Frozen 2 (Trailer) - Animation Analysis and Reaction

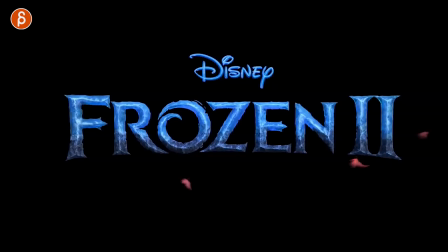All right, the new trailer for Frozen 2 has come out and it's fantastic and I want to talk about it.
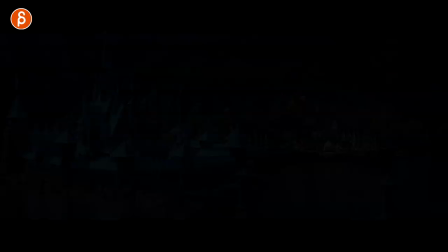Of course, let's go all the way back here and start from the beginning. So right off the bat, I think this is awesome.
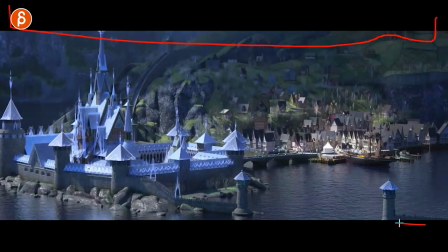It's going to be super weird. Why? Because of those bars. I can draw fantastic straight lines. Kent's eye, this is an A plus here. But anyway, in Switzerland, we didn't have the pan and scan thing where it would crop in with that resolution and then pan around to give us, you know,
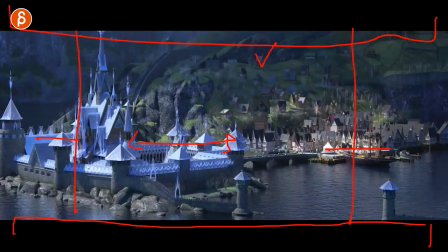the different edges. so if you watch Ghostbusters for instance it's a weird tangent but at the beginning when they walk in for their first thing you only see a few of those Ghostbusters walking in I
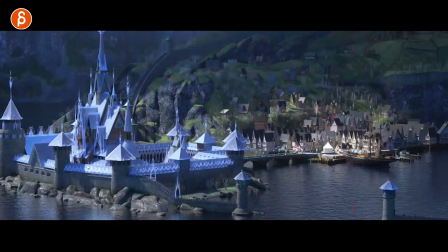think Winston is cut out in the patent scanner version but anyway in Switzerland it was always like this so for me the letterbox the black bars always means better quality so this is a weird weird way to open this but I just
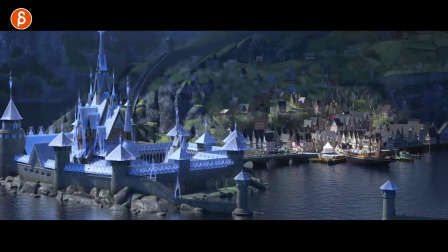wanted to say that it's awesome that I see those bars I know this super weird but let's continue here with this and one of the things that that struck me in this trailer was that in the original in the first one original in the first one it's basically this is kind of the
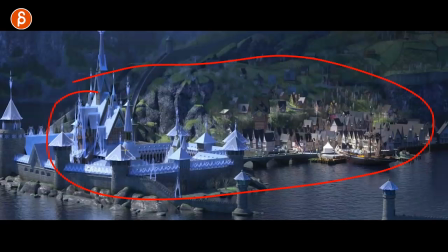world and then where they go towards at the end and the world felt kind of small still very cool actually i like the movie a lot but it felt kind of small
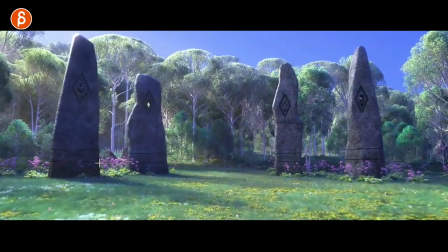this far far away far away not the source is more it's felt more like what we saw before but the world
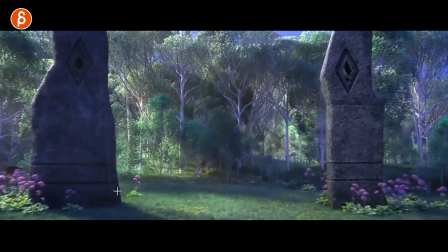has expanded i think this is very very cool as north as we can go i'm gonna bring this sound down a bit who knows copyrights
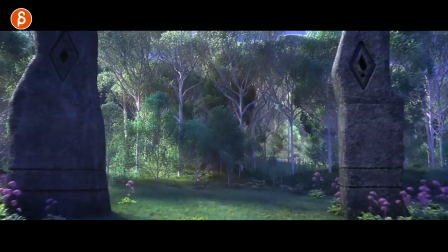and all those things i might even just take that sound completely off maybe so here is the world we are familiar with this i'm gonna turn down the
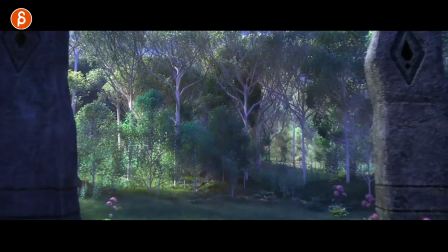volume a little bit for myself here because a copyright things youtube stuff with music but so i can hear myself but all right so i was
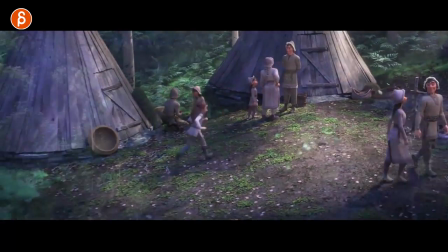already with animation and a super cute moment here but this is cool this actually reminds me of something that we talk about in class a lot in
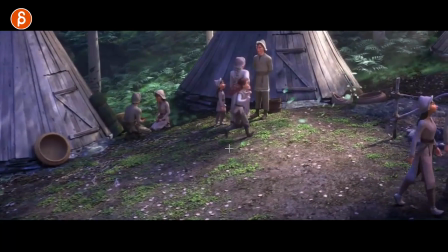terms of cycles is it okay to have cycles when you're real and the thing is my answer is always why not it really depends what you're shooting
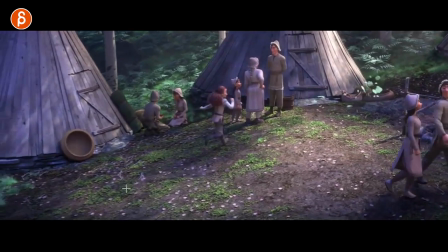for especially if it's for uh game stuff you know depending on your gameplay animation all kinds of things but what's cool to me is that if you look at her arm right you got your walk through here but she has that moment of bringing out that arm a bit more stretched out here on the side
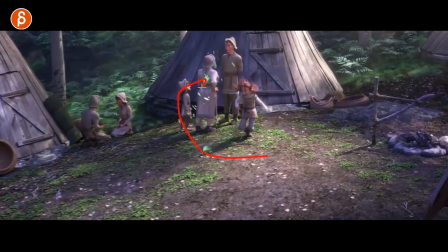and then getting ready for a jump and kind of looking at this here so what i mean by this is that if you
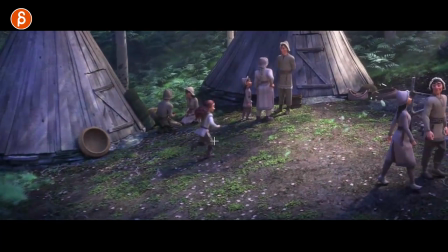do have a cycle i think it always behooves you for some reason i obviously behooves lately, I like that word, to tweak it a bit, right?
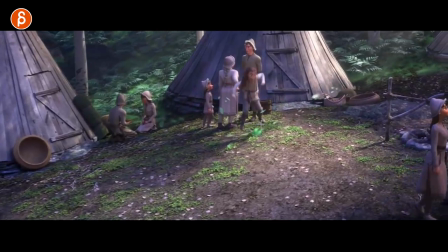You have a little bit of a change for contrast, it's not so cyclic, and it adds something that's a bit more of interest and a bit more contrasting.
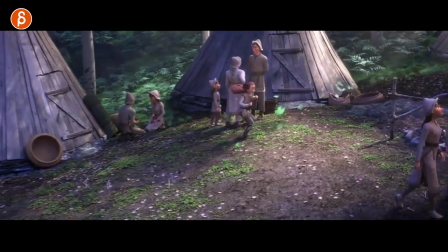I think this is a great opportunity.
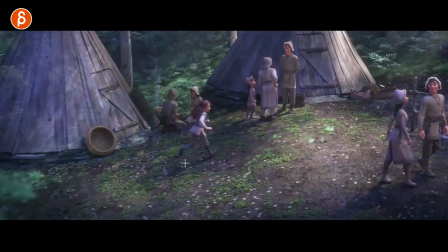And you know, if you have other cycles and you want to populate your shot with something, then you can have something like this, and that's absolutely valid.
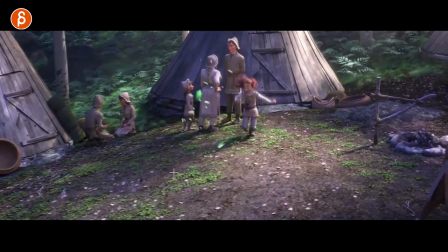And again, I'm looking at armaments and costumes. It's already different, it's kind of cool, I like it.
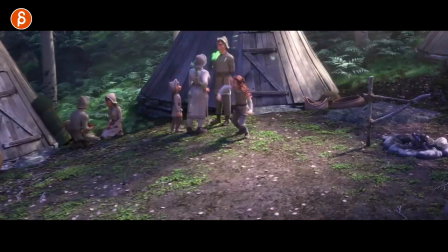A lot of the shots are very short in this trailer, but it is still cool to see little cutie pie Disney younglings.
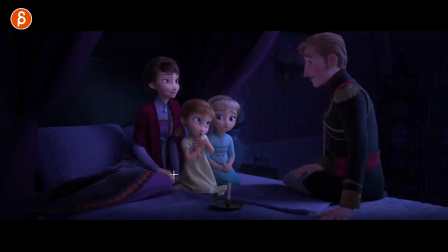I like how they're animated. They're also super cute. I like the focus there. That character moves the most, even though this character has the arm going back.
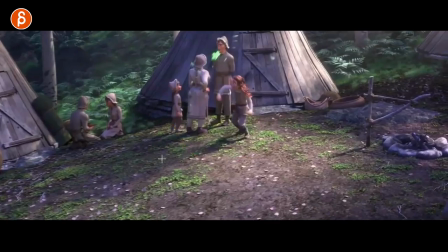I'm not really distracted by anything. It's very clear where to look.
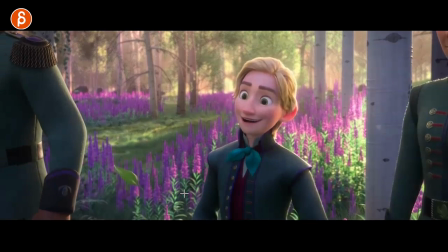the lighting is cool too i'm just already massively smitten by everything